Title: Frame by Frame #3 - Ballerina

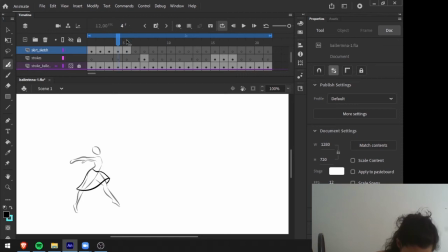So it's a soft tissue and very flexible, and I can transmit this feeling with this transition here. See the shape changing like this. This is quite important. And the back of the skirt is also moving a bit, but in this case,
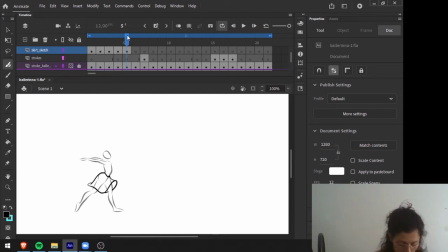the front part would be the more relevant and the one that will best communicate regarding its shape and its form. Now in this pose here, so we created this hole, as you can see,
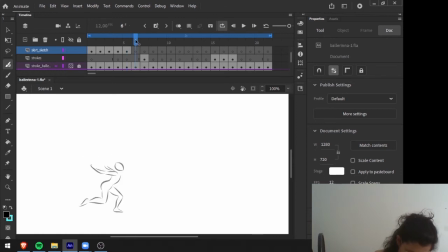and as the body comes down, so it's getting lower and lower, okay? And here in this lower pose, we can increase or keep, I will increase a bit, but the idea is to keep this format because the skirt here is still
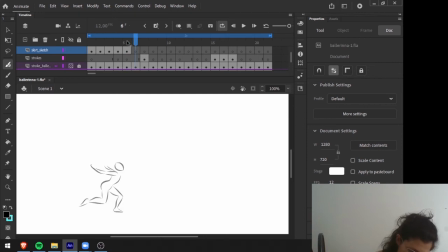with this shape and we'll only change it when the body will start moving up. I'll just make it like this. This shape, it's basically the same shape. Here I'm just raising up a bit here in the back,
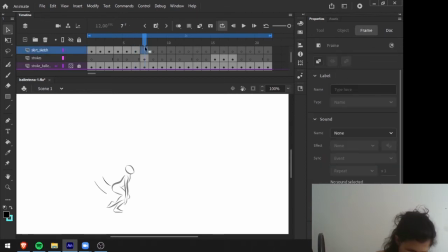and then I will change the shape of the skirt here. So here is the moment where the skirt is still lifted, but in this moment, the following moment is when the body is coming up.
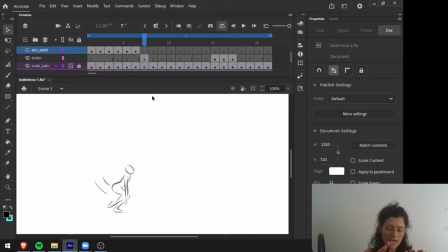So if the skirt is flying in the front of the leg and the body will now go up, the skirt will touch the leg. So you can do something like this. Okay, so touch the leg because This leg is coming from there, okay?
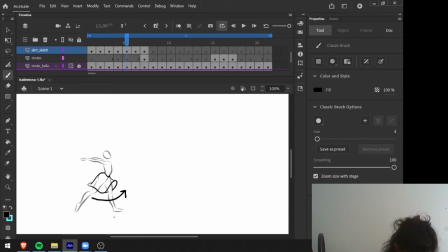And this leg will perform this movement here. And now this movement here until here would be, I think it's easier to follow because it's only
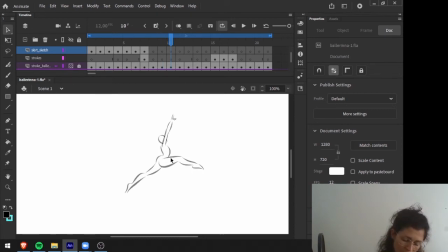behaving according to this leg position, and it's easier to imagine because the skirt will be close to this leg and just flying with the wind on the back.
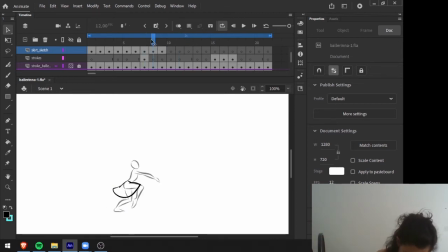So from here to there, we have this, and now I show a bit of the interior of the skirt here.
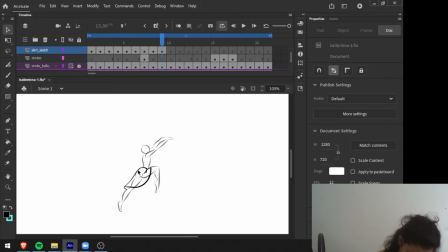And I will, since the skirt will be flying a bit here behind, I will continue to show more of the interior of the skirt here in the back, while the front part of the skirt will be always touching the leg. So this is the following frame.
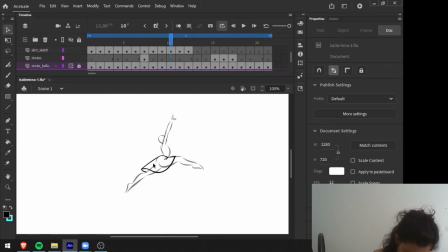As you can see, I keep the same shape, the skirt touching this leg and flying a bit here behind due to the wind, and the same here. But now notice that in this position,
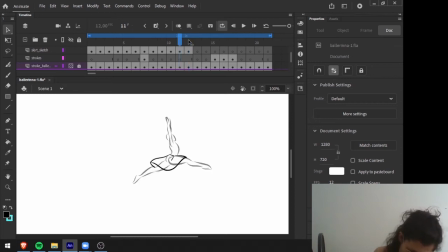I already made a little adjustment here because this is the moment where the ballerina is reaching the top. And from here, the ballerina will go down. And when the ballerina goes down, there's again a different shape that we must consider for the skirt due
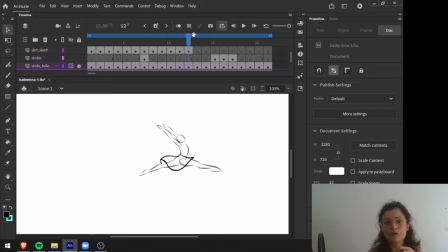to gravity and due to the difference of weight between the body and the skirt. So the body is much heavier, so we'll fall faster, and the skirt is lighter and will stays behind. Of course, that will follow the body because it's attached to the ballerina, but it stays a bit
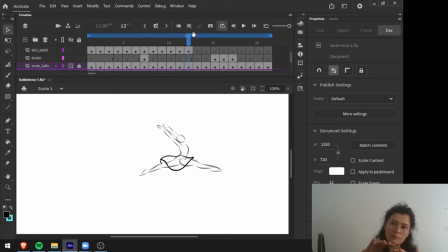delayed, and especially the bottom parts, right? So that's why I'm already raising a bit here, and now in this pose, I'm doing it again, okay?
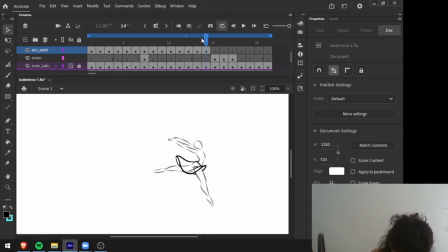And now I exaggerate even more because this is the moment where the leg gets ready to get the ground, and there will be another impact there to consider.